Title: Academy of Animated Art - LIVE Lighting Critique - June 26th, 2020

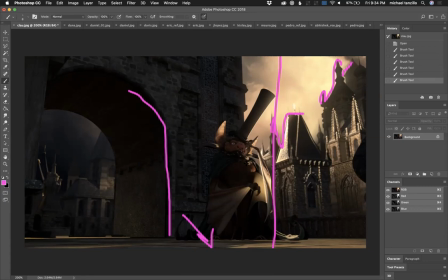1997s
Just make sure that, because it's feeling a little desaturated yellow to me, and I just want to make sure that that's the look that you want to go for.
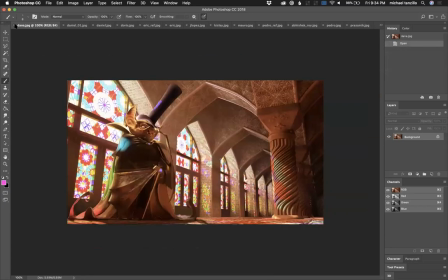2005s
All right, let's close this one out. Let's close out Dana and Joy.
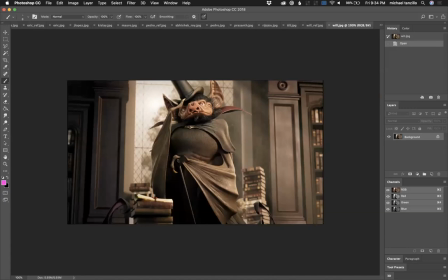2015s
All right, let's see if anyone else is. Yeah, no problem, guys. No problem at all. This is my pleasure. All right. Will is up. So we'll go, yeah, Will and your reference here.
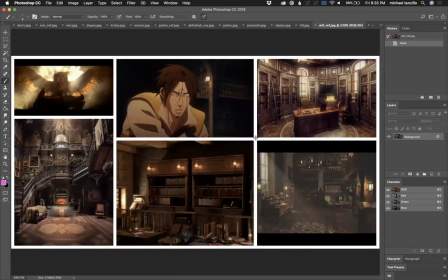2030s
So one of the things, let's go back to the original here.
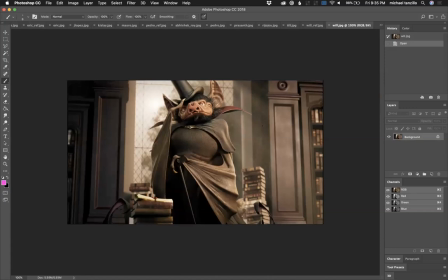2037s
So when I was looking at this, first off, the character looks amazing. Looks so good. I don't really have much to critique on the character lighting on his face, especially. I think his body can go maybe a little bit darker. Just try that. Let's see.
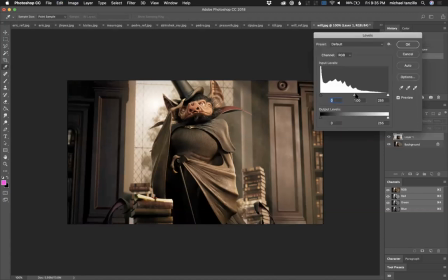2056s
Just from, again, mocking up purposes. If I take this a little bit darker,
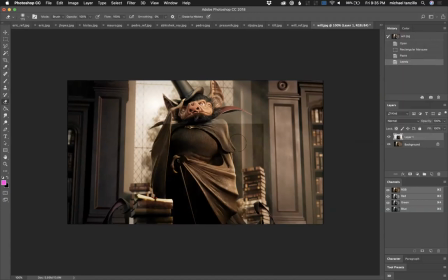then right there. Then it just creates a little bit more focus on the face. Yeah, I think that's,
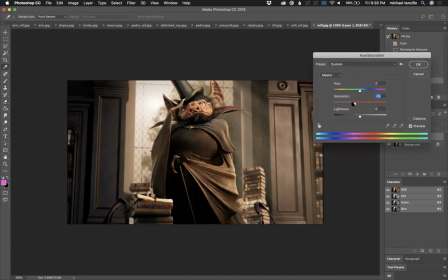2084s
and then you can, like, every time I do that with the levels, it just makes it a little more saturated, and I don't just want to make sure that you're not going that way with it. But yeah, just darkening that a little bit to keep the focus on the face, but the shaping is there. The maybe a little more specularity in the wing, but really other than that, like the face is just like spot on, looking great.
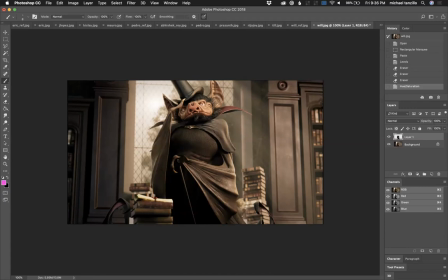2103s
Now, the area that I think that you can improve on is more depth of field, get a little more blur back there, and number two is the framing. So the composition is like I like the distance away.
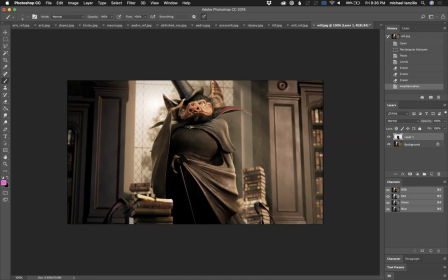2121s
It's just like it's cutting him off kind of at the knees. I don't know if bats have knees, but his knees and kind of halfway up his hat. Did you think about making it taller and like more vertical, like an old, like it would be kind of like up in here and then down?
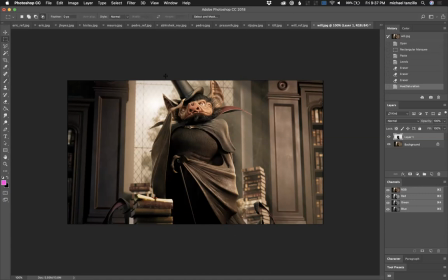2139s
I mean, not that then, but just bear with me here. Something.
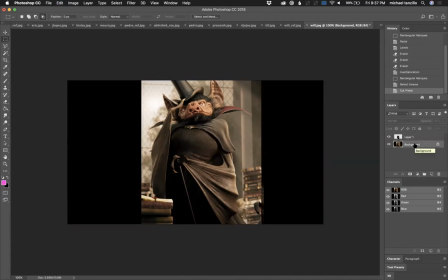2152s
Kind of like this, but taller, to get his whole form.
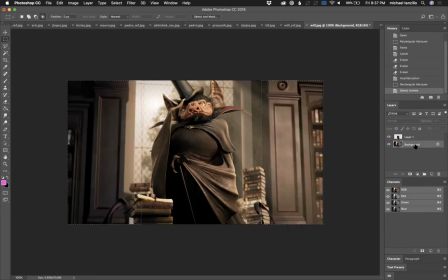2158s
Maybe not cut off his tail. Maybe not cut that off, but like something like, think of it like an old portrait, and I think that would be very cool. But yeah, I think it's really, really beautiful, the work that you've been able to do there.
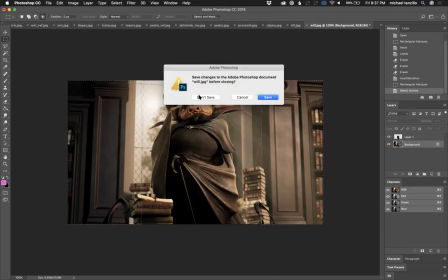Forgive me while I get a sip of water here.
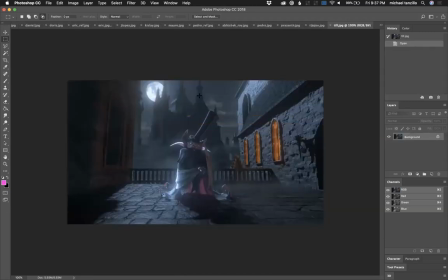All right. And like I said, if anyone else is online, please scream at me. I'm checking these while I can.
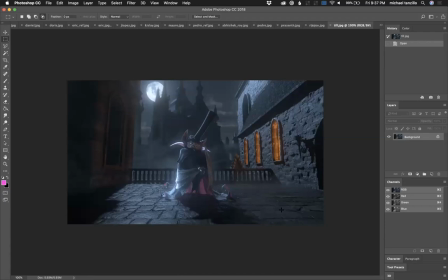2193s
Let's see, where's my cursor? I lost my cursor. Okay, great. Till, so good improvements from the last time. I really like this specularity in the stone here. I
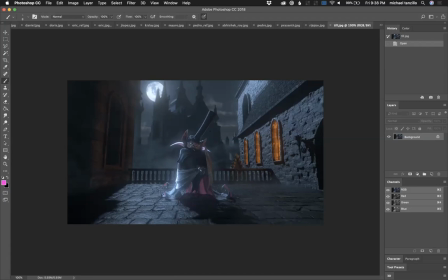2209s
still want to see effects from these windows on the ground, kind of like spilling around him. I like the color of the undercoat.
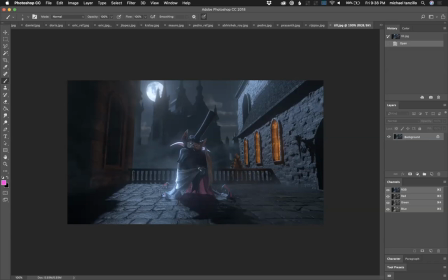2225s
It's still a little bit too strong given the lighting, because it's like the light's coming in from behind. I would just tone that down a little bit. And then for his face, just brighten it up and warm it up just a little bit.
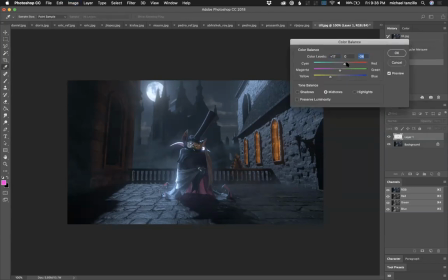2251s
Because again, it's maybe some, like, again, roughed out, something a little bit more in that region, just to kind of get him to pop off a little bit from the coolness. Now, I don't think,
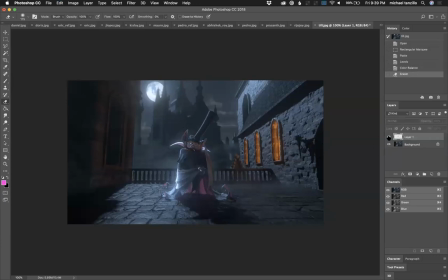2268s
it's not like we're trying to break his connection to the space and take him out of the environment. That's not what we're doing. What we're doing is we're just trying to find very subtle ways to get him to pop a little bit.
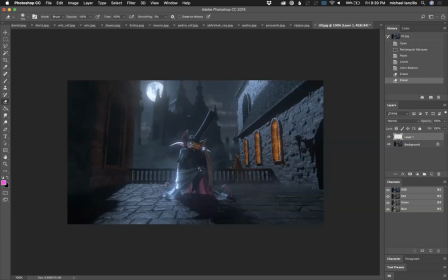2283s
Because he still looks like he's in the space. He's still got cool light on him. It's just getting a little, like using touches of warmth wherever we can. And like having this window here and a little bit of light spilling on the ground will really help us sell that story.
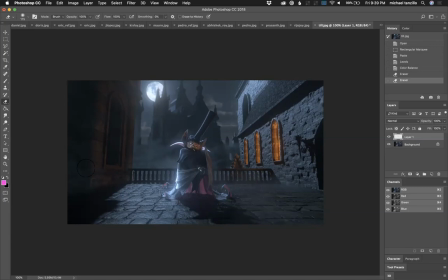2299s
In terms of depth of field, it's all about the scale that you want to create. If this is like human size, then maybe just a tiny bit of depth of field back there. But if he's bat sized, if he's like, I don't know, 8 inches tall, you're going to want to create a little bit more.
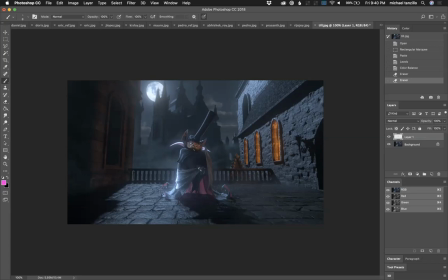2316s
I would also maybe consider, up to you, either moving him forward a little bit or pushing the camera in to make him a little bit bigger in frame. Yeah. And then watch out for these sharper shadows. Just soften those up just a touch. Just because the moon light isn't actually light the way that sun is.
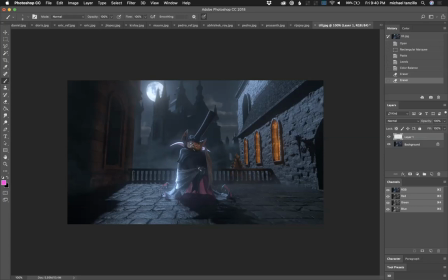2334s
It's a reflected light. It's like the largest reflection card in our life. Because it's actually catching light from the sun and bouncing it back down. So actually, in reality, the moonlight does cast a little bit of a softer shadow. Good job there.
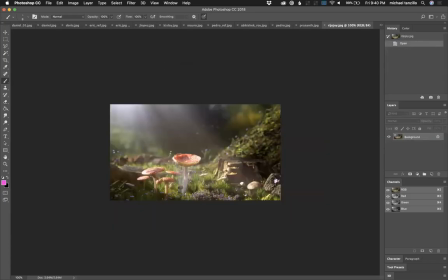2353s
All right, this one's looking really nice. I think the one thing I would say about this, the two things I'm going to say about this. Number one is the coolness of the God rays coming in. I would consider warming those up a little bit, just because
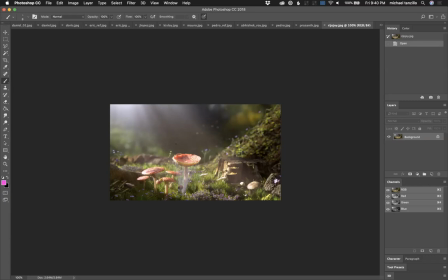2371s
unless you're going for like an early morning dewy kind of a thing, like that it always would be a little bit on the warm side, just because the light that I'm seeing hitting this grass has like the kisses of yellow and warmth in it, and just the volumetric rays isn't lining up with that.
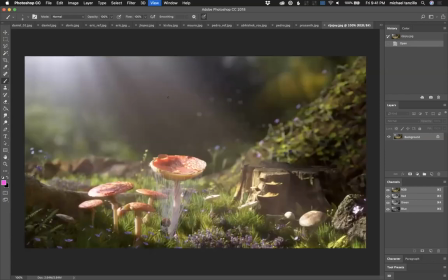2388s
The other thing and this is a subtlety thing, is just balancing the black points. We talk about this a lot in our courses. So it's the idea of, so what I'm seeing is like, and because of the volumetric light, it's kind of creeping very strongly into the foreground.
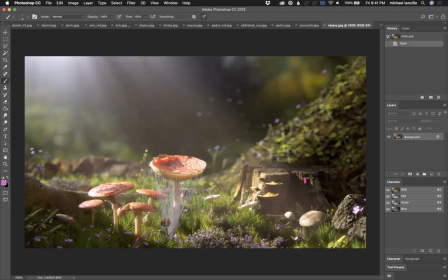2406s
So I'm looking at this stump, right? And the black point in here is pretty lifted because of this volumetric light, but back behind it, it's darker. In reality, this type of volumetric light wouldn't actually get this close to camera. It would be a step back behind it.
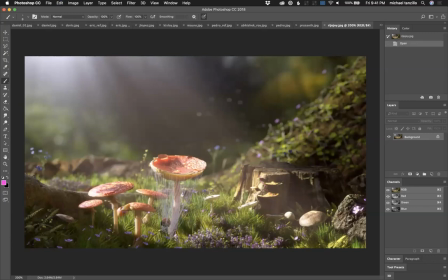2422s
So what you want to do is you want to make like this dark value, like that value, and then like flip flop them. So you want these darkers to be forward, because what that does to us visually is it allows us to create depth in the space, in the image.
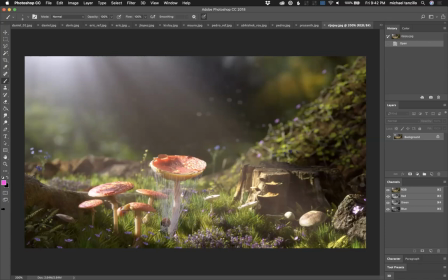2437s
It allows us to step back in the space. And so I think by doing that, you can, because it's like, there's something about it that like it's feeling like things are getting closer and further away when I'm looking at it. And it's hard for me to distinguish why. And then when I break it down, I realize it's because of those black points.
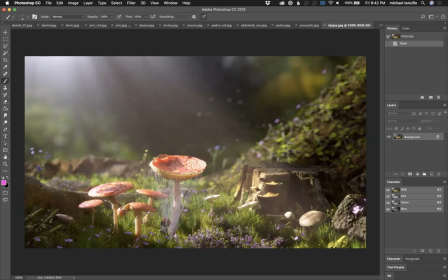2451s
So just kind of go around and kind of focus in on that. And just like this is really nice down here for a foreground black point. And then, but just trying to get that in here and then a little bit in here too.
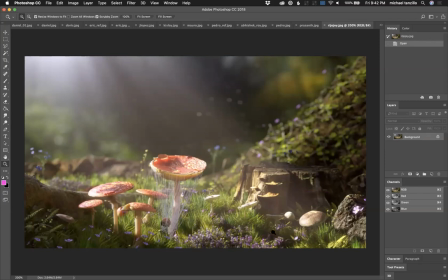2464s
And a lot of it's just a matter of scraping some of this volumetric light ray glow off the foreground and just allowing it to be in the background there. And then like this value way back in here should be lifted up higher. So there's that. Okay.
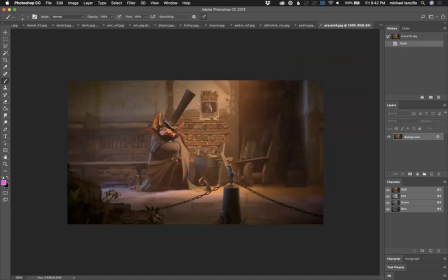2483s
All right. So Prasanth, this is, oh, you know what? It's funny. When I looked at this earlier, I didn't notice the mouse. And